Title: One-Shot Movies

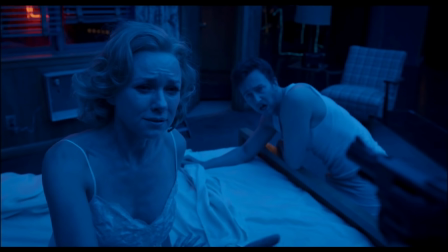Something that can help create a sense of perspective for whoever our protagonist is. By following our main character for prolonged periods of time, we feel the pacing he goes through.
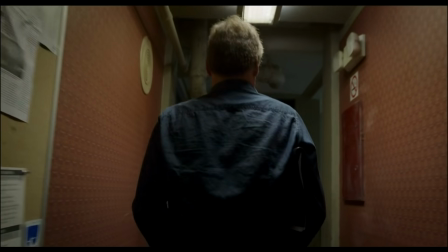Whereas a cut might break up this tension for the sake of comfortability, Birdman refuses. Everything that stresses out him does the same to us.
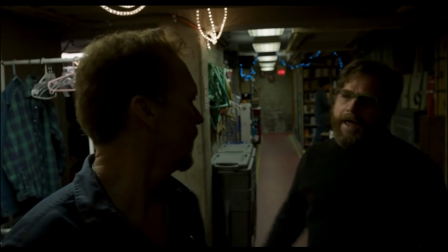Birdman has great performances, writing, and who could forget that aggressively minimalist score.
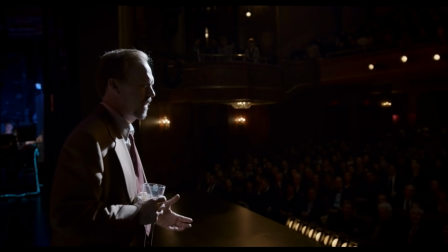But it's a film that simply wouldn't be what it is without the one-shot. Shortly after that, Birdman won Best Picture.
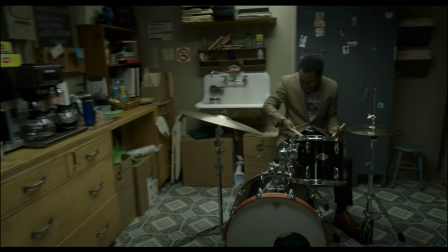And after that, filming in one shot wasn't necessarily a risky experimental choice anymore.
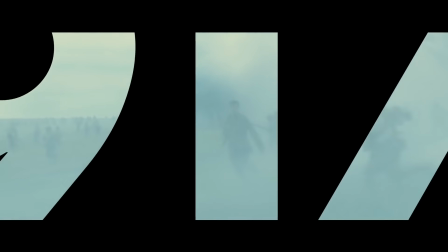Most recently, we have a combo that feels long overdue, as the one-shot technique is introduced into the war film, with 1917 directed by Sam Mendes.
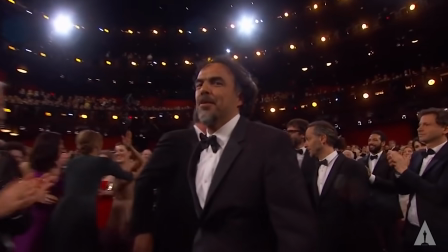After Birdman, the only one-shot film to ever win Best Picture that I know of, people have started to categorize films that use this technique into Oscar bait.
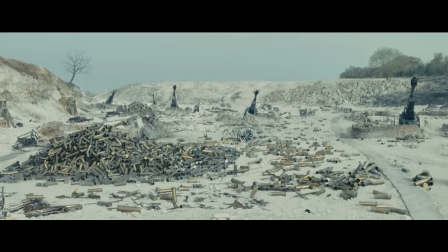1917 has definitely been criticized for this. People were asking why was this choice made, a question that has been asked since Rope. So much so that even Roger Deakins, the director of photography, asked that question himself when signing on to the project.
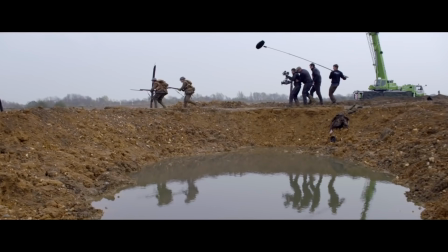At the end of the day, I think this choice enhances what this film wants to say and uses it in a pretty original way compared to what I'm used to with this technique.
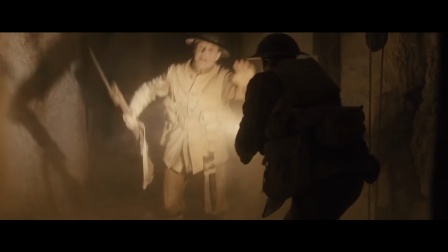As mentioned earlier, the real-time aspect of using one shot is always going to be there, but never has it been as significant to the storytelling as it is in 1917. In an interview with Popcorn, Mendez mentions how with this film he wanted to portray the quote-unquote accidental moments of heroism.
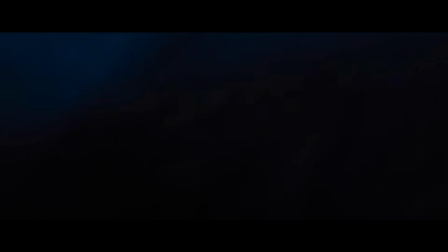He strips the traditional war film down from being an action blockbuster to being moments of real human experience.
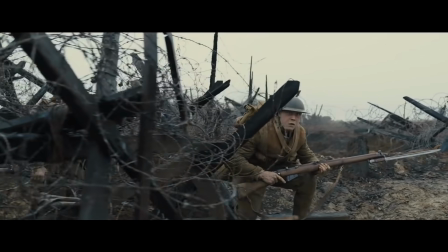By choosing to make the film one shot, Mendez was able to recognize those moments in between the violence, those moments of brotherhood and reflection.
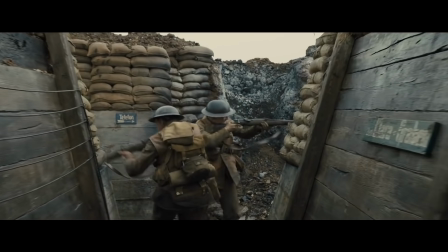With that, he's able to emphasize the brevity of these moments. Despite how long they feel in the actual film, they might only feel like that because we've been moving at such a fast speed the entire time.
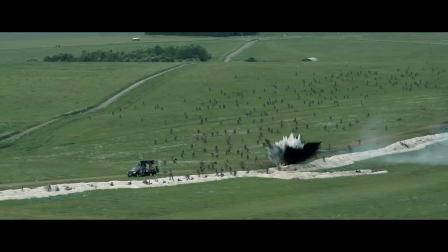But in reality, in the context of an actual war, a 10 minute moment of silence to grieve is a small fraction of your time spent in that situation.
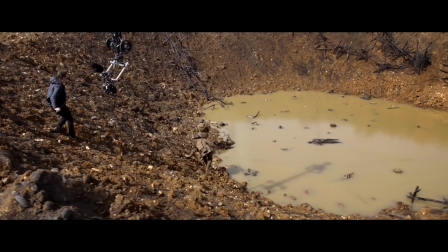I disagree with a lot of people who look at 1917 as a film simply using this technique as a way to win Oscars.
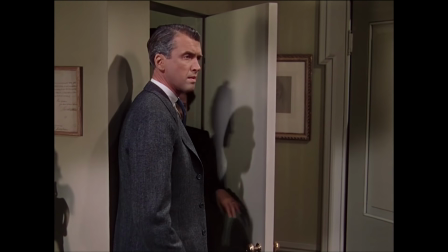Especially in the context of this technique's history in cinema, I think 1917 is using it to its fullest advantage.
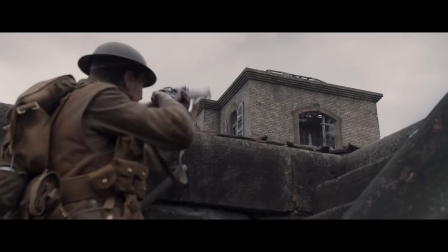It's the perfect story and moment in the film industry to utilize it.
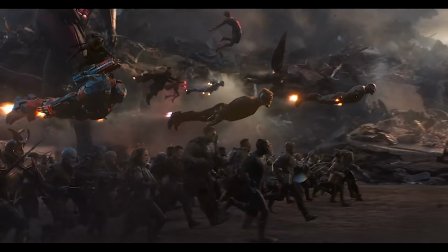At this point I feel so used to seeing films with huge budgets utilizing location changes with casts larger than their run times as a means of building to something.
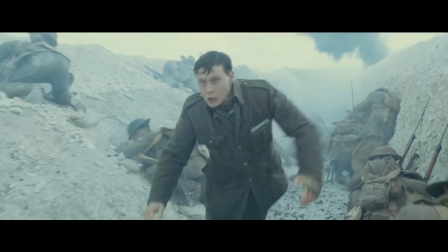It's refreshing to see a story that feels larger than that using one person and a series of much quieter moments to give me that emotional ride.
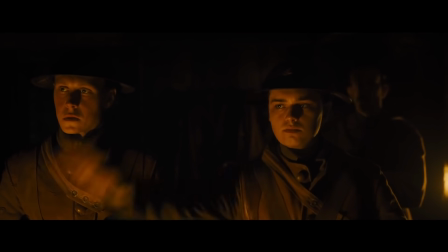It utilizes this technique as a way of creating suspense, as a way of creating empathy, and as a way of creating character growth.
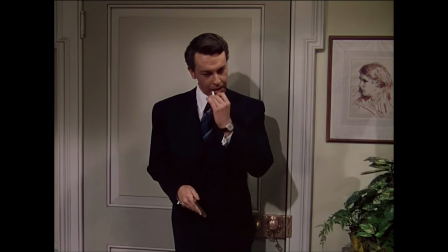One-shot films are great to me because I truly will never stop finding the enjoyment that comes with watching them.
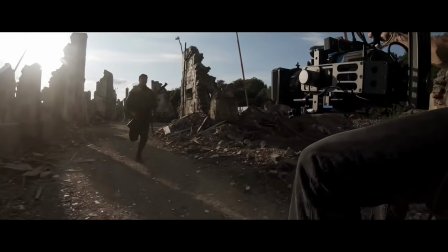They hit that sweet spot by being too hard to make, thus making them kind of a rare thing. My point is I can't wait to see whatever filmmaker decides to step up to the challenge next.
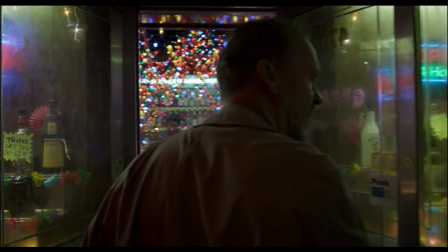As always, thank you so much for watching, check out these films and form your own opinion, and I'll see you guys in the next one.